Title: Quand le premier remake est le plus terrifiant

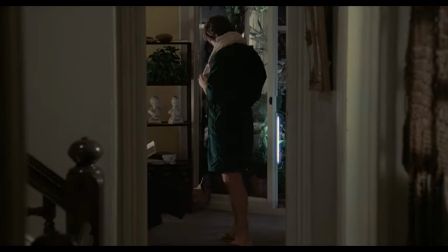(4:05)
Tandis qu'on a tout le loisir d'observer la dynamique de sa relation avec son copain, chez qui elle vit, nous donnant l'impression d'une scène sans importance,
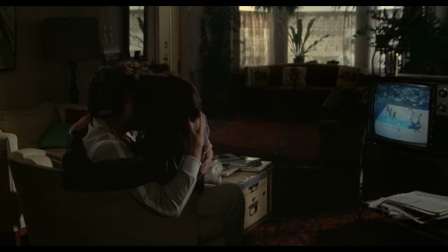(4:11)
alors que cette introduction de leur quotidien nous aidera à mieux comprendre les événements de la journée suivante. Nous rencontrons ensuite notre héros, au premier abord détestable, qui cherche à incriminer un restaurant respectable.
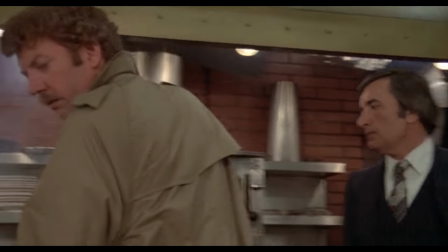(4:25)
Matthew Benel travaille au département de l'hygiène, et il sait faire la différence entre une capre et une crotte de rat.
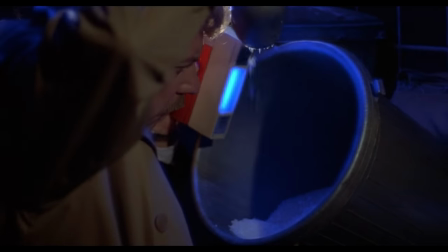(4:34)
On ne la lui fait pas à lui. Et cette perception, savoir faire la distinction entre deux choses qui se ressemblent, ce sera votre mission lors du visionnage de ce film.
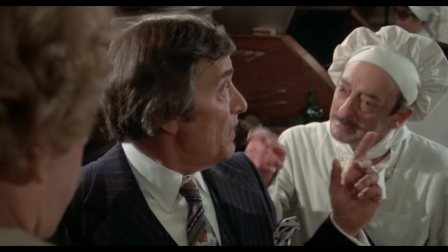(4:40)
Qui est une capre ? Qui est une crotte de rat ? L'un est un condiment donnant de la saveur au plat, l'autre est un excrément, que vous ne voudriez pas mettre dans votre bouche pour rien au monde.
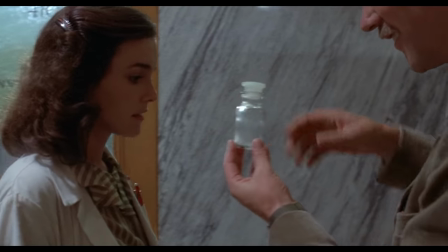(4:48)
Et pourtant, les deux se ressemblent et sont difficiles à dissocier.
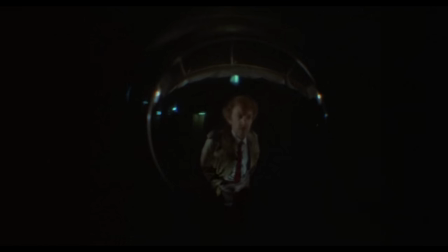(4:55)
Et c'est là tout le métier de Matthew. Ne pas se laisser berner par les apparences, déterminer avec précision la nature de ce qu'il regarde, afin de préserver l'ordre.
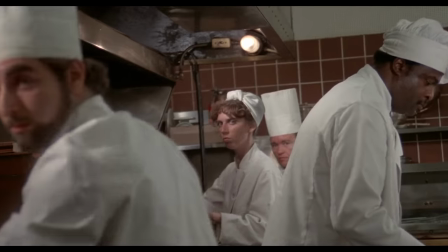(5:01)
Pendant cette scène, on remarque aussi des dynamiques étranges entre les personnages, certains regards qui soulèvent des questions dans notre esprit.
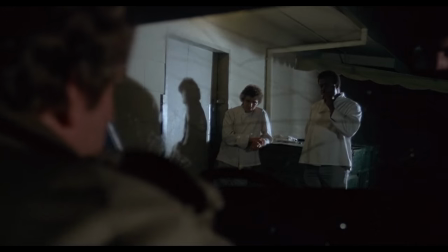(5:07)
Les regards auront leur importance dans ce film, et la mise en scène vous tiendra sans interruption en train d'essayer de deviner ce qu'ils traduisent.
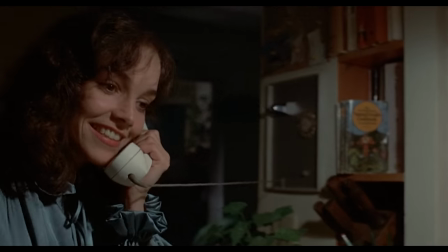(5:12)
Après avoir été remercié par le personnel de la cuisine qu'il vient d'inspecter, Matthew appelle son amie Elisabeth. A la façon dont il se donne des nouvelles, on comprend qu'ils sont proches, mais il n'y a pas que ça.
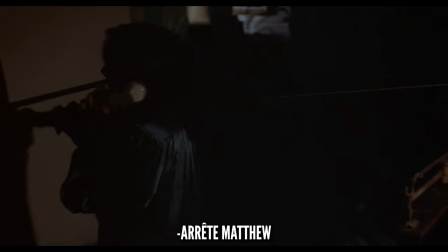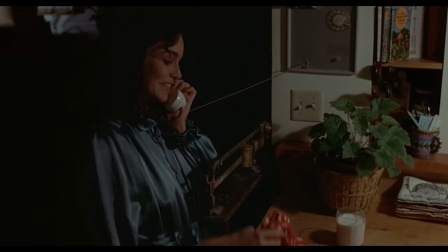(5:29)
Il parle en même temps, ne s'écoute pas toujours totalement. Le chaos de la vie semble réel, agréable même.
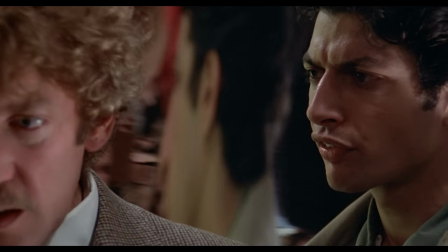(5:34)
Loin des répliques qui se répondent mécaniquement comme une horloge bien huilée. À la place, on a le droit au brouhaha libre de l'expression des émotions.
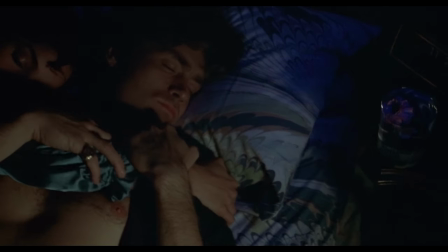(5:43)
Après une nuit à dormir à côté du petit cocon, le copain d'Elisabeth est déjà debout quand elle se réveille de bonne heure.
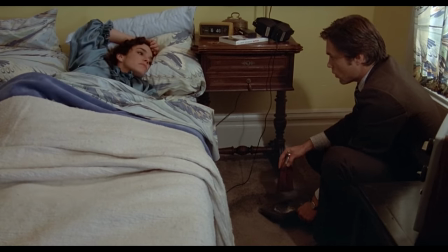(5:49)
Le cocon et la fleur ont disparu, mais ça, Elisabeth ne le voit pas, et Geoffrey ballait mécaniquement le sol avant de répondre vaguement à la première question de sa petite copine.
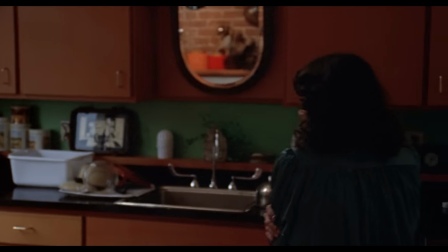(5:56)
Comportement intriguant qui plonge Elisabeth dans un questionnement. Non seulement Geoffrey agit bizarrement, mais il semble aussi communiquer avec un parfait inconnu qui s'occupe du camion de collecte des ordures.
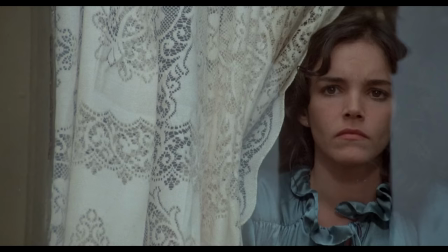(6:05)
C'est ce sentiment que quelque chose cloche qui nous accompagnera pendant tout le premier tiers du film.
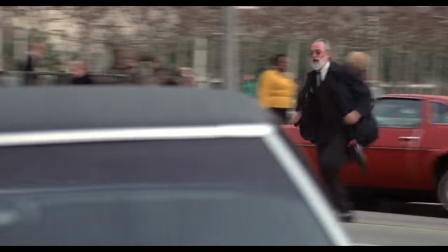(6:10)
Un homme qui court dans la rue, des gens immobiles qui regardent, qui fixent, qui guettent, qui épient.
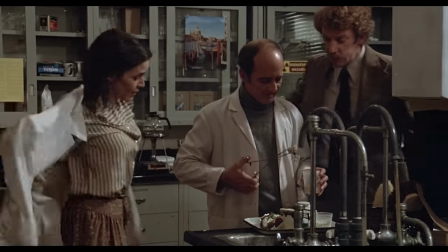(6:14)
Quand Elisabeth arrive au labo, elle accuse son copain pour la raison de son retard.
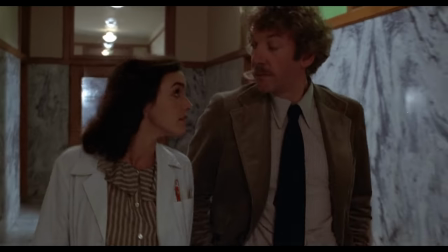(6:21)
On réalisera que ce qui fait tenir l'amitié de nos deux personnages sont des émotions fortes, une sorte de séduction discrète, dont les deux semblent conscients.
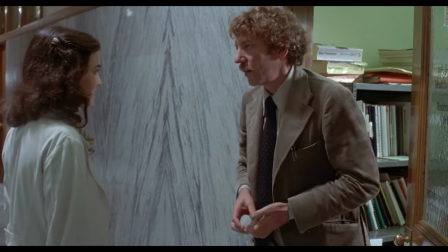(6:27)
Matthew tente de convaincre Elisabeth de quitter Geoffrey, mais elle est trop troublée par les événements pour y songer sérieusement.
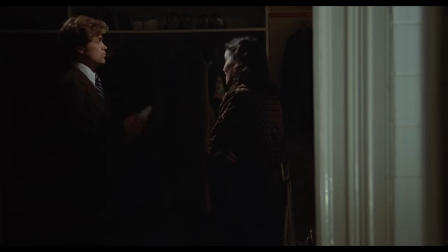(6:32)
Quand on revoit Geoffrey le soir même, on continue de le trouver bizarre.
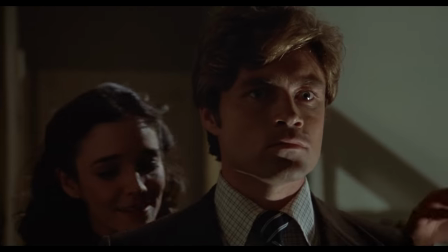(6:35)
La veille, il était décontracté, enthousiaste à l'idée de voir son équipe favorite jouer, et maintenant, il annonce avoir refilé son ticket de match à un de ses patients et déclare de façon rigide qu'il sort pour un rendez-vous,
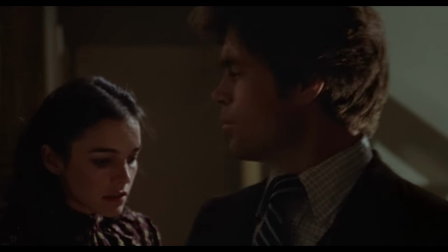(6:44)
qu'il ne veut pas avoir à justifier.
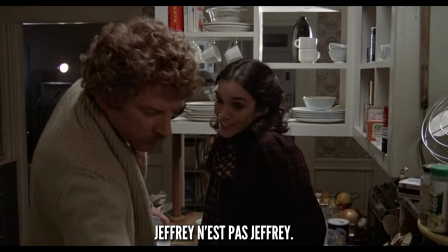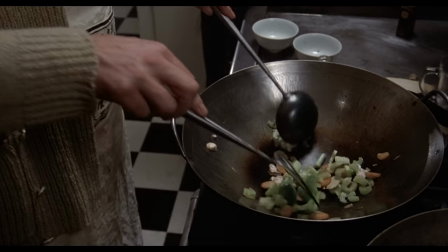(6:50)
La première chose qu'elle dit quand elle doit décrire son changement, c'est l'absence d'émotion.
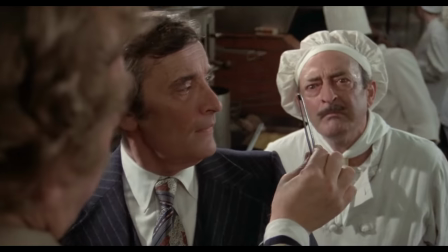(6:59)
Et c'est ce qui différenciera les capres des crottes de rats dans ce film, les émotions. Ceux qui montrent des émotions sont bel et bien humains.
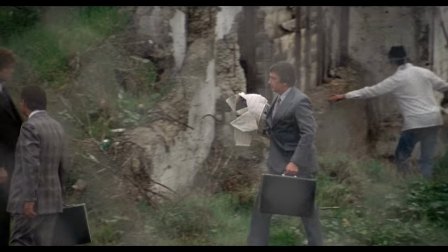(7:05)
Les émotions sont ce qui donne du goût à la vie. Les autres, eh bien... Les autres agissent bizarrement, se reconnaissent, regardent droit devant eux, dans le vide.
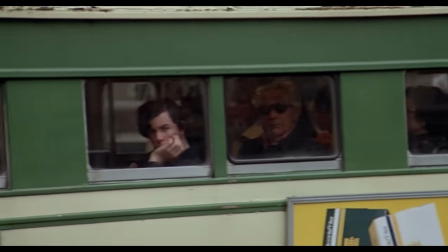(7:13)
Il se passe quelque chose.
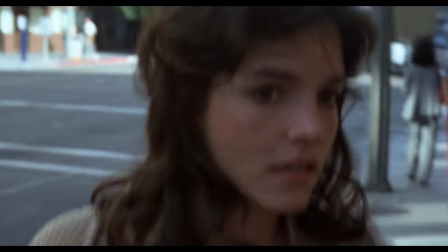(7:17)
À partir de là, le film joue avec vous. Qui est humain ? Qui est une coque vide d'émotions ?
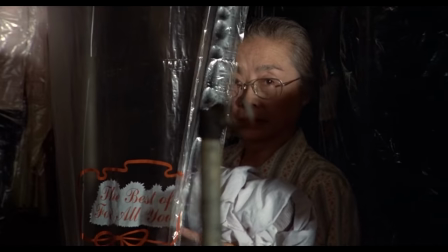(7:21)
Qui tente de comprendre ce qu'il se passe et qui tente de le cacher ?
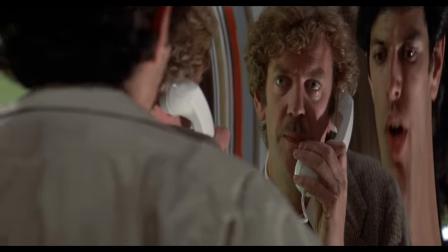(7:24)
On commence alors à catégoriser ceux qui semblent agir avec émotion et ceux qui regardent les choses froidement, comme s'ils cherchaient à comprendre qui est des leurs et qui ne l'est pas, et comment agir pour se fondre dans la masse.
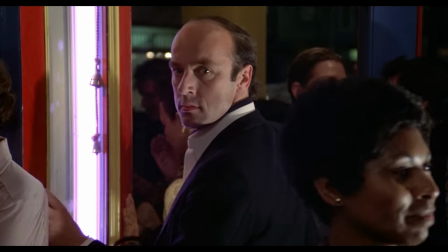(7:33)
On commence à remarquer ce camion poubelle rouge et les endroits où il apparaît. On commence à remarquer ceux qui parlent de manière quasi robotique en regardant les gens un peu trop fixement dans les yeux.
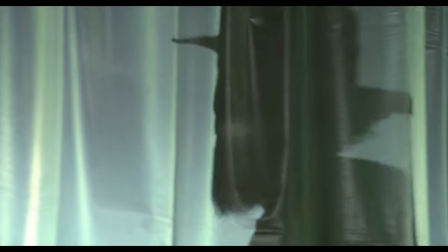(7:41)
Parmi eux, cet homme intrigant au spa, qui parle du livre Worlds in Collision, livre hautement controversé et décrié par la communauté scientifique car irréconciliable avec les lois de la physique connues, livre de pseudo-sciences donc,
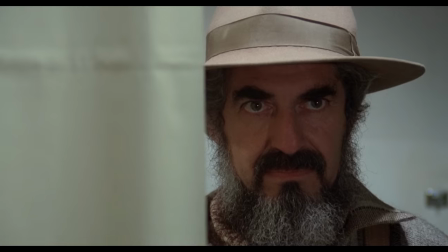(7:51)
ou un livre de science-fiction. Le livre que lui conseille Nancy pour poursuivre sa lecture est un livre de science-fiction, pour le coup, qui n'a pas tenté de devenir un livre de science. Starmaker, dans lequel le narrateur rencontre notamment un peuple d'hommes-plantes.
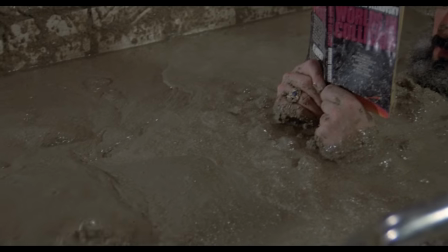(8:03)
Ces livres intéressent cet homme étrange qui se prélase dans la boue, tel un homme-plante qui découvre toute la connaissance de l'espèce humaine.